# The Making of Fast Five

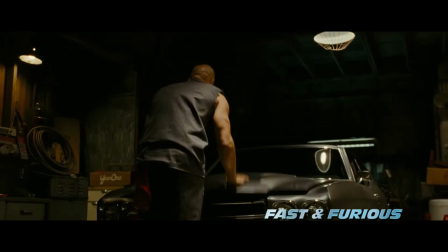20:57 You had to fix it. And these guys, they are street samurai. These are their swords.
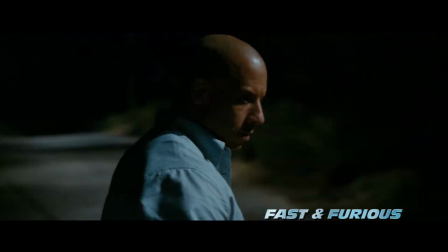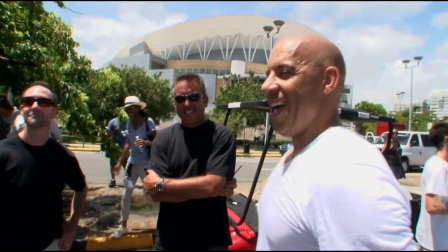21:10 I smell a new Charger coming. I smell a new Charger coming with Dom written on the side.
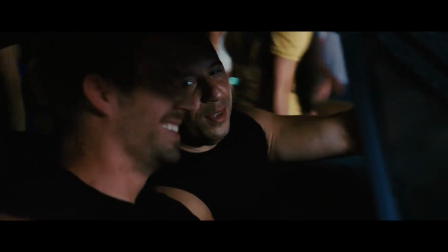21:16 Vin Diesel definitely likes the Charger.
Home sweet home.
This is basically what we start with when we buy a Charger.
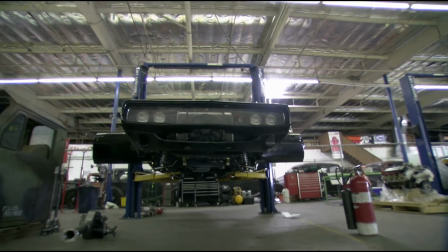21:24 Really just a bare shell. We completely strip everything out of the car, front to rear. Wiring, fuel system, powertrain.
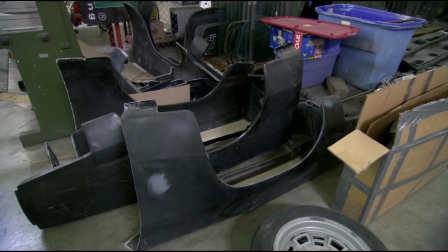21:33 We replaced most of the body panels, the floor pan. The trunks.
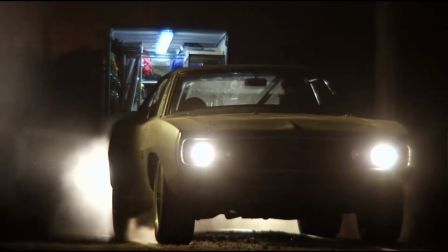21:39 I tried to give the car a little bit, an updated look. New suspension, complete coilover design.
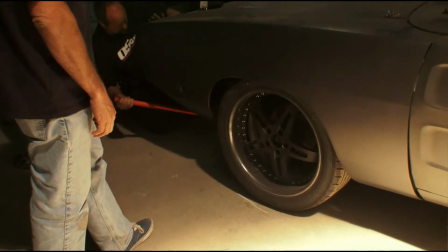21:45 The car will sit lower.
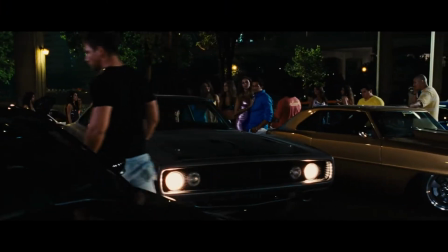21:47 That weather looks like as though it's driven all the way to South America. The blower was removed because now he's trying to operate in a low-profile fashion.
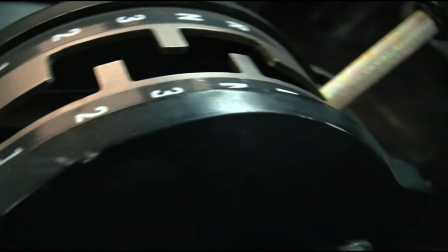21:54 We actually have a brand new Chrysler Hemi with a cross ram on it, but it's still the same car. Definitely has some attitude to it. It was brand new semi and flipped in Fast and Furious 1. Fast and Furious 4, it hit a wall in a tunnel and exploded.
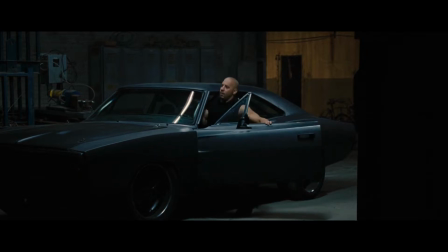22:16 So it rejuvenates itself every show. It just doesn't want to die. If there's a 6, I bet it'll be back, but we'll see what happens.
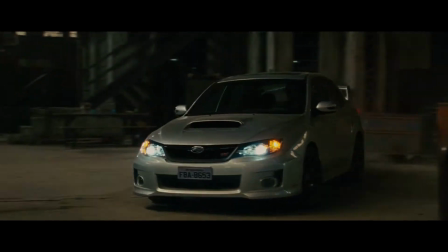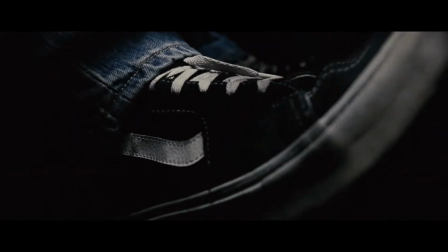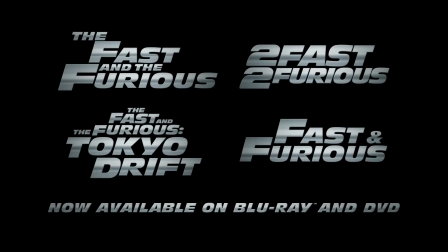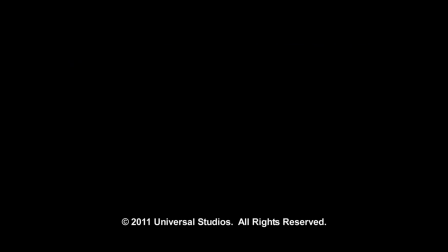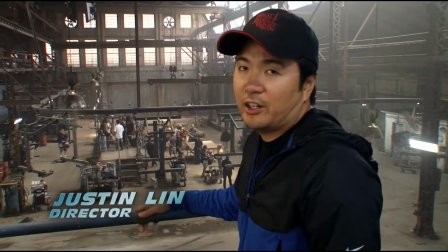22:46 We're here on our auto plant set,
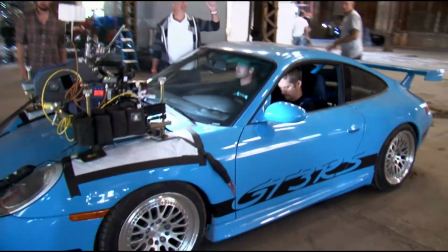22:49 and the thing that I'm excited about is that we're actually going to put the actors in the cars, and we're just going to have them run the course.
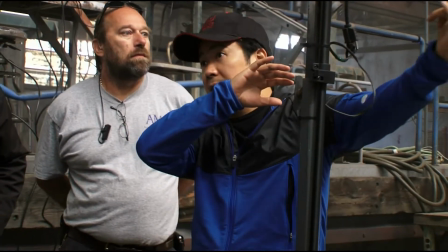22:59 One of the things that was very important to me, especially on this one, I think we try to do it on all of them,
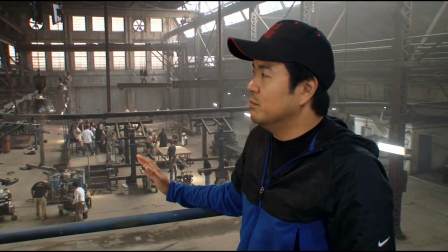23:05 is to make sure that, any kind of car movement, stunts can best showcase the cars.
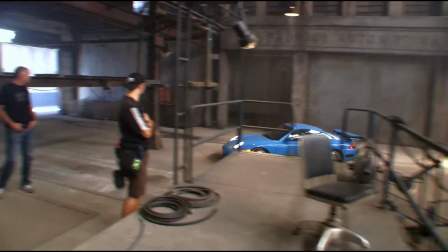23:15 It's just a warm-up one.
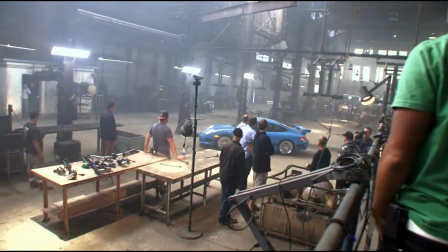23:20 Is he gonna? Where do you want him to stop? Is he gonna? I think he comes out. You pull out, and he comes up to the guy.
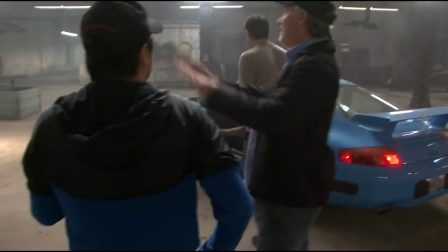23:26 Tighten it back up to the car. Okay, good. So
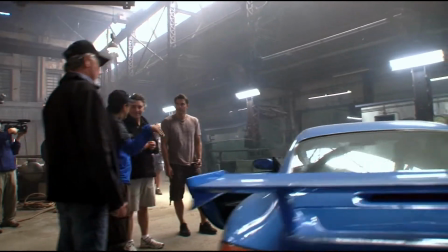23:31 that was just a. That was just a. What was it?
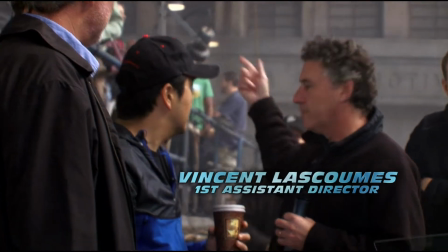23:36 That was just to feel out the course. That was just to show them, just to show the path, show everybody the path and all that, and then But he's gonna be.
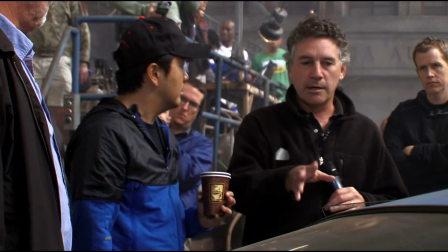23:41 You want to try one? I don't want to. I'll try one drifting, but we wanted to have.
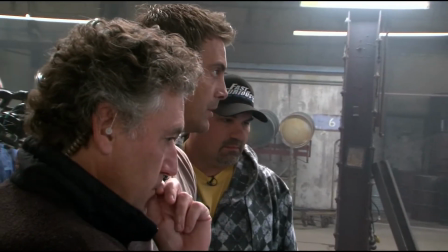23:47 Not even his cameras on it, I guess, is it? Huh? No. Sorry? I just want to make sure we have different driving styles, We were so just talking about that.
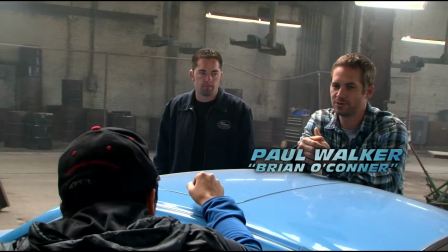23:53 Yeah. Especially with this car, it's a bitch to drift. Yeah. This car is really sticky.
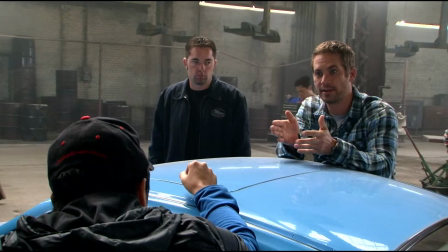23:58 It doesn't break traction, and that's what makes it really fast. Yeah.
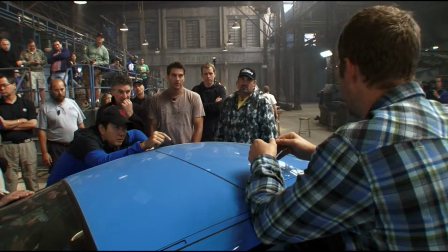24:01 The show and go, of all the drifting and stuff is cool, but the fastest line is going to be the one with the less noise and less tire braking.
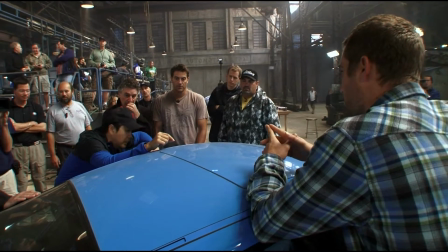24:09 But I think the thing is, for the layman, we have to be able to sell the aggressive nature.
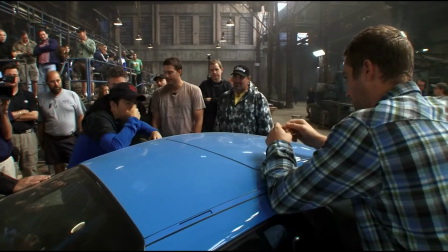24:15 I think that's why I have to see this, and I have to feel like you're being aggressive, because I just want to make sure that we can, at least on film. Yeah. You know what I'm saying? The thing of it is, this car, without a lot of speed, is really, really, really hard to drift.
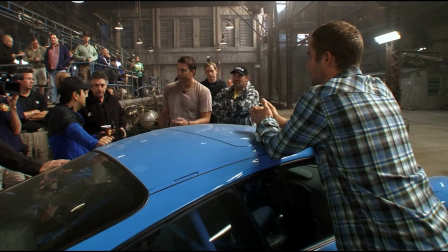24:29 It takes a lot of power and a lot of speed. Now let's go. Let's see what you got. Yep. Okay. 75%.
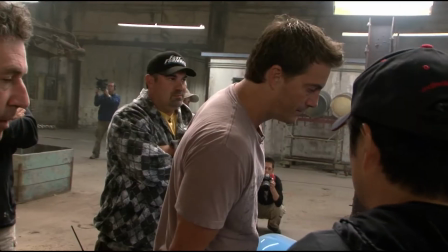24:35 You want to rehearse it? Yes. Yeah. Let's. All right. Guys. I just need to do one because I haven't driven this particular car at all except for that right there.
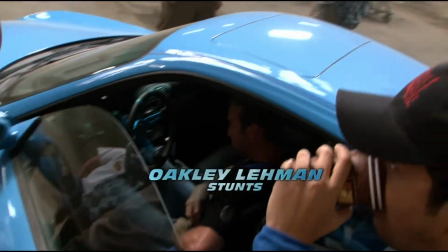24:42 75%, and we'll go do it. Yeah. That's probably all we need. Let me know when you're ready.
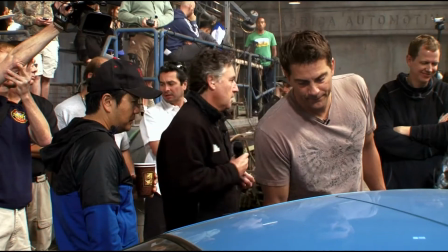24:46 Okay? Even if it's 50%, then we go up one. Okay, we're going to do another rehearsal.